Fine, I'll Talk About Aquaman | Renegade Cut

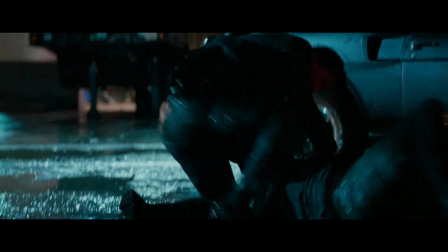The John Wick movies reveal the intricacies of the world mostly through visuals allowing the information to wash over the audience in a way that feels satisfying.
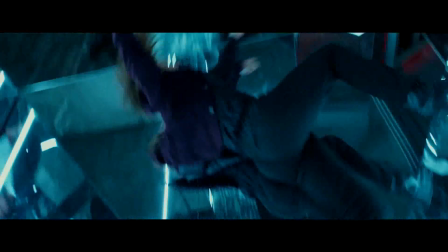Down to earth visuals too, not CG.
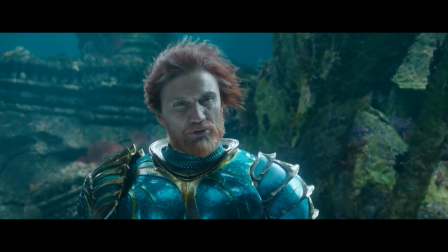Aquaman's mythology and world building spills out in intermittent bursts of exposition introducing us to various kingdoms
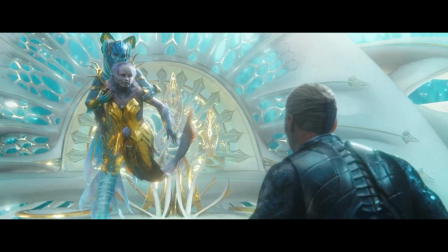seemingly at random intervals and providing us with visuals that do not reveal their world so much as reveal the CG budget.
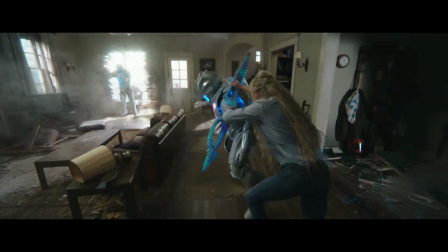The camera is a dizzying, wide-awake, bad drug trip. It spins during action sequences, signifying intensity,
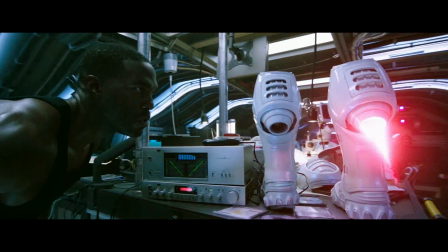but also spins during sad moments, quiet moments, and loud moments, signifying nothing.
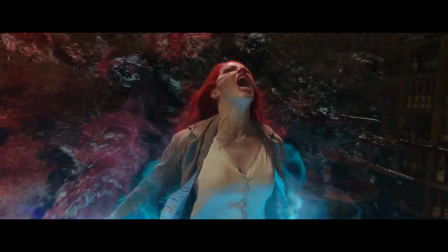The camera does not present the audience with information, it just tells the audience, watch me spin.
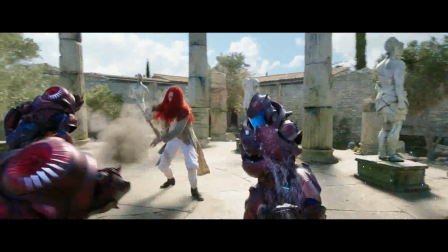There is no rhyme or reason to it.
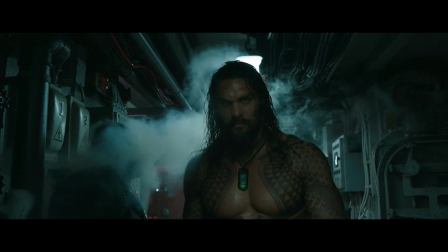The nauseating zooming, upside-down shots, and random slow motion within action sequences images present no weight or impact to the action.
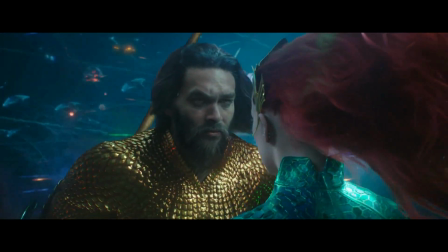The overabundance and overreliance on CG gives us a world that feels uncanny,
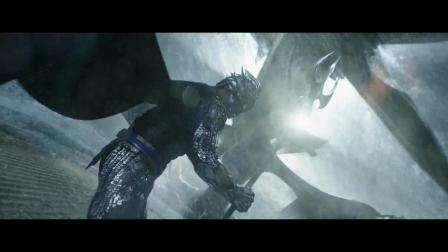never allowing the audience to be properly absorbed in the story or to feel grounded. The eye does not follow the action.
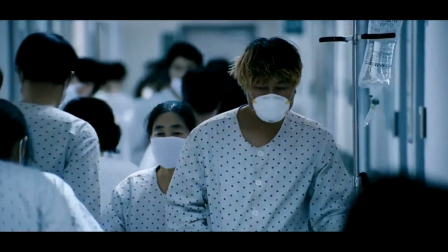The human eye sees some objects clearer than others, depending on distance. This lines up neatly with how focus works in film.
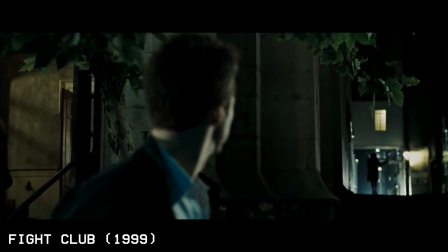Some objects are in focus, some objects are out of focus,
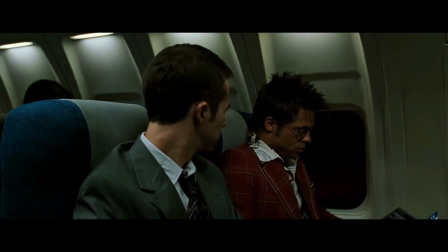and sometimes the focus changes from one shot to another and sometimes within the same shot called focus-pulling.
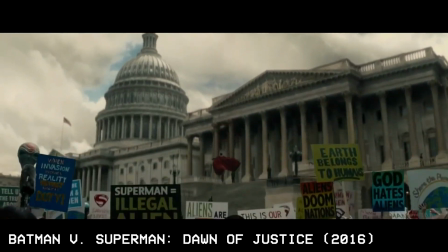I have, rightly, mocked the Granny's Peach Tea scene in Batman v Superman,
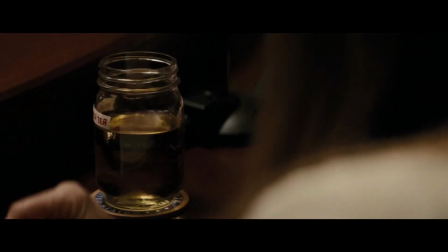but I recently rewatched it for comparison and it employs standard but adequate changes in focus to emphasize the jar, emphasize the senator,
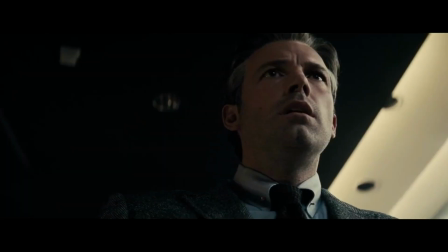to emphasize Superman watching with the people out of focus, etc. This is not groundbreaking, it's just time-tested, well-understood filmmaking.
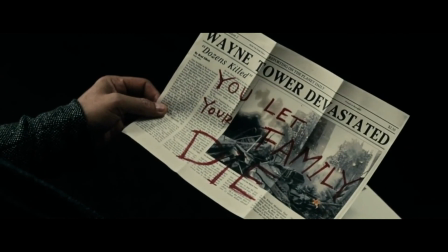It's how movies and our eyes work.
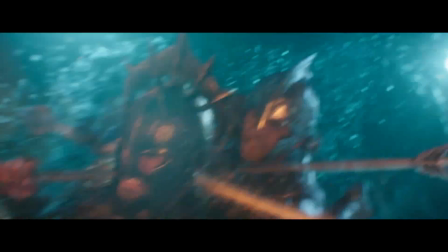Shots that are all CG sometimes feel unpleasant to watch because everything feels unnaturally in focus.
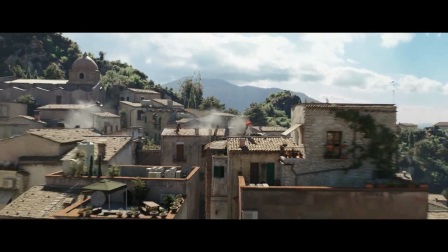Aquaman even employs a floating CG effect as its camera to switch from one perspective to another instead of changing focus to show distance and emphasis.
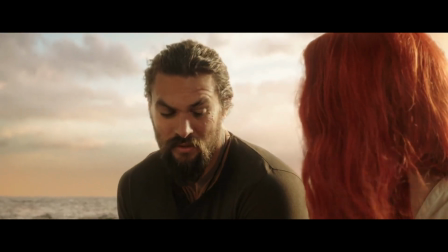Visuals in Aquaman are bright enough to pop but so flat that they can't.
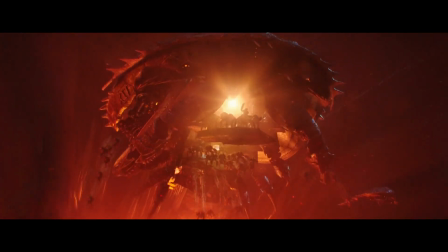Aquaman is crowded with visual information and none of it feels significant because the camera never
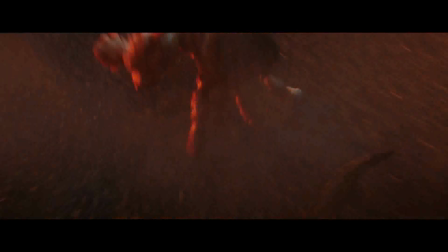gives anything emphasis or pins down a particular visual as shorthand for an emotion.
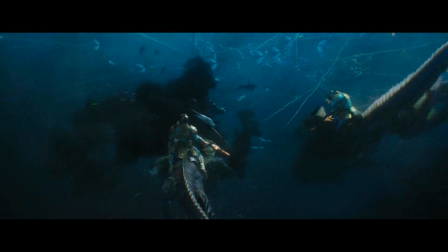Its wishy-washiness provides nothing tactile and its distance provides no urgency.
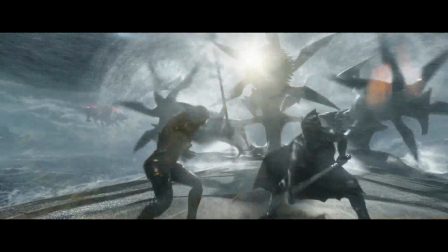The images pulverize the film, the length makes the entire experience exhausting,
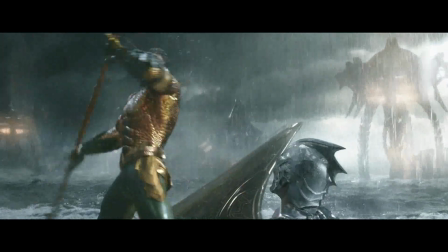and the gormless protagonist doesn't talk like an action star but more like a tween who just learned the most impotent cuss words.
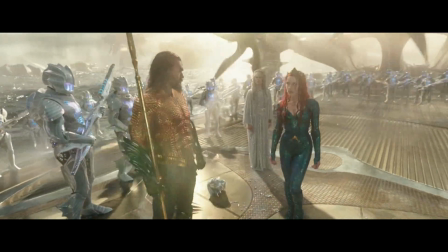It has mild charms and deviates from some of the drudgery of earlier DC outings,
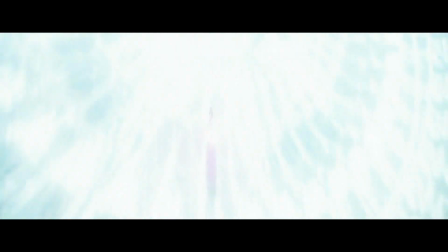both of which explain its mixed reviews rather than full-on dunking by critics, but it still falls short.
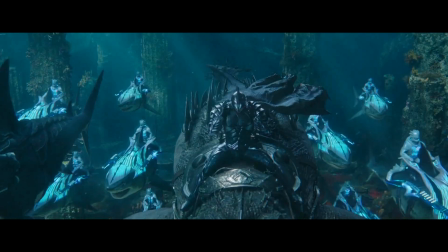Aquaman, the movie all on its own, divorced from its jumbled, mishandled themes,
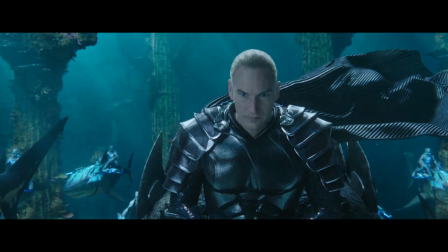is still too weak to support said razor-thin themes and House of Cards' false grandiosity.
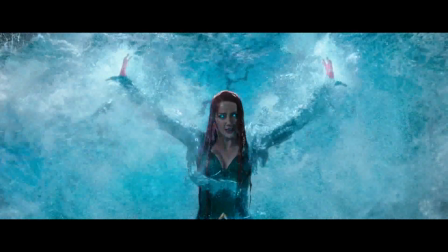In other words, it's not good enough to allow us to extrapolate any meaning from a meaningless film. Aquaman sucks, and now everyone can stop asking me why. I'm sure this will go over very well.
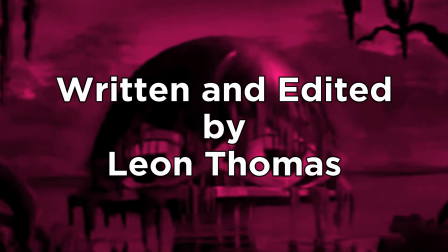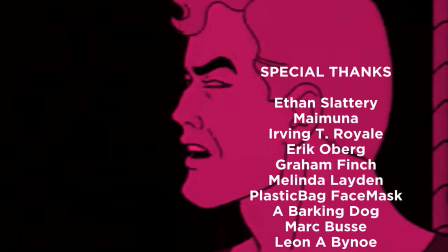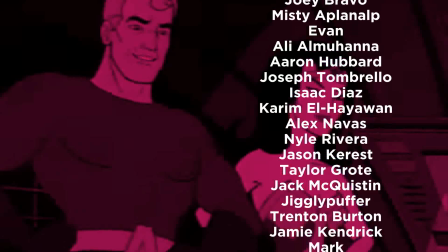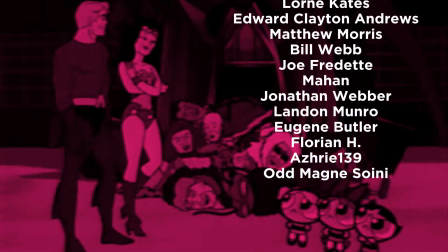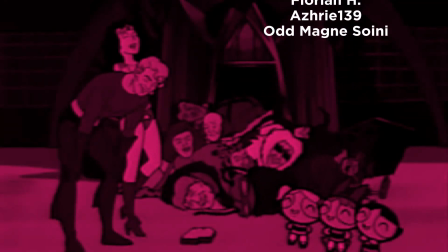Ha ha ha!